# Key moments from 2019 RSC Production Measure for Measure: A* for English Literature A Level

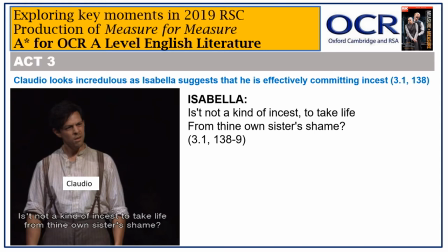976s
He looks incredulous and we as the audience increasingly begin to side with him, not necessarily thinking that Isabella should sleep with Angelo, but that she may be slightly unhinged or at least a little odd. Another example of Isabella's extremes, not just her passionate nature, as seen in the way she falls dramatically to the ground, following the Duke's request to speak to her by-and-by in a conversation which would be to her own benefit. She sobs wildly on the ground, whilst the brief conversation between Claudio and the Duke continues in the background. Note that the film director has chosen to showcase Isabella with this camera angle in a way which is not possible for those in the auditorium whose ability to see her will depend on the position of their seats. The effect of this is to keep the focus on Isabella in a way which is much harder to do without the availability of multiple different cameras. In the theatre we would expect to turn our attention more exclusively to Claudio, as the Duke claims that Angelo was only testing her, didn't mean what he said, and so he should prepare himself to die.
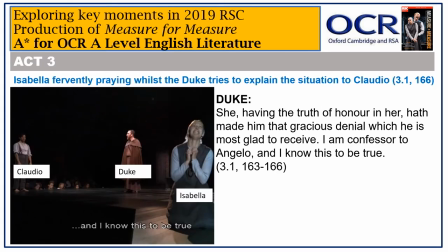1047s
But here we cannot take our eyes off Isabella, who moves from crying bitterly to praying fervently.
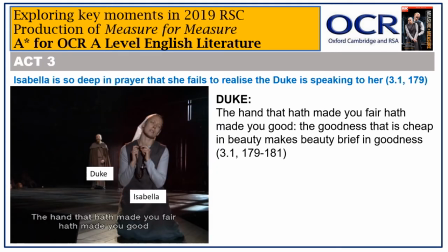1057s
And indeed she is still deep in prayer, even after the Duke has dismissed Claudio and started to speak. So what What should we make of Isabella in this scene and this production? Well there is no doubt that she is extremely religious and devout,
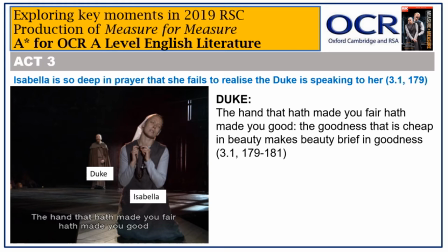1073s
thus making the duke's marriage proposal in Act 5 seem all the more unpalatable and inappropriate. But more than that, she is so spiritual and otherworldly that she is literally unable to cope with unforeseen, unexpected human interactions.
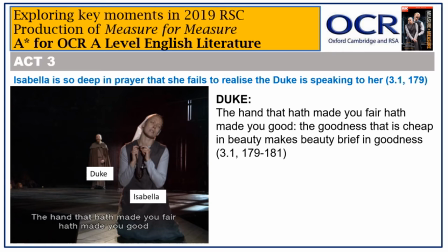1089s
She falls to the ground, she spasms, she prays, and for the majority of the audience, she seems rather pitiful and difficult to engage with. Greg Duran is quite interesting when talking about Isabella and her relationship with Claudio. He references the fact that Isabella plans to join a convent in which nuns are not permitted to see any men, even if family members. Could this decision in some way reflect upon the poor quality of Isabella's family relationships? Indeed, if she were so close to Claudio, would she really be on the point of making a decision which will result in her never seeing him ever again? Duran's angle also sheds some light upon Isabella's strangely excessive tirades. Does it partly stem from simmering past sibling tensions as well as natural sensitivity about her chastity? But I wonder what would happen if you have less of a relationship, if you have maybe not really even been close since you were 8, 9, 10, and what you later say about him, what's sort of revealed in what you say about him, is perhaps underlying what you actually think of his rather libertine behaviour. Yes. And maybe from your point of view, from Claudio's point of view, you've just lost a kind of vocabulary of conversation between you, and you haven't had that for a long time, so the conversation's more stilted, you're more suspicious of each other, and your agendas maybe. I wonder whether that would be something interesting to play.
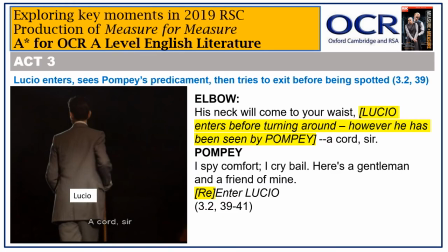1195s
In this production, Isabella seems a little strange. Lucio seems a cat. Entering to find that Pompey has been arrested, he tries to sneak away before being seen.
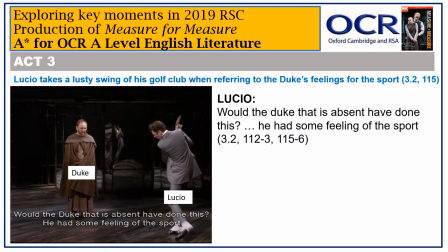1209s
He favours extravagant gestures with his golf club. Here he takes an enormous swing to illustrate the absent Duke's feeling for the sport, implicitly the sport of sex rather than golf.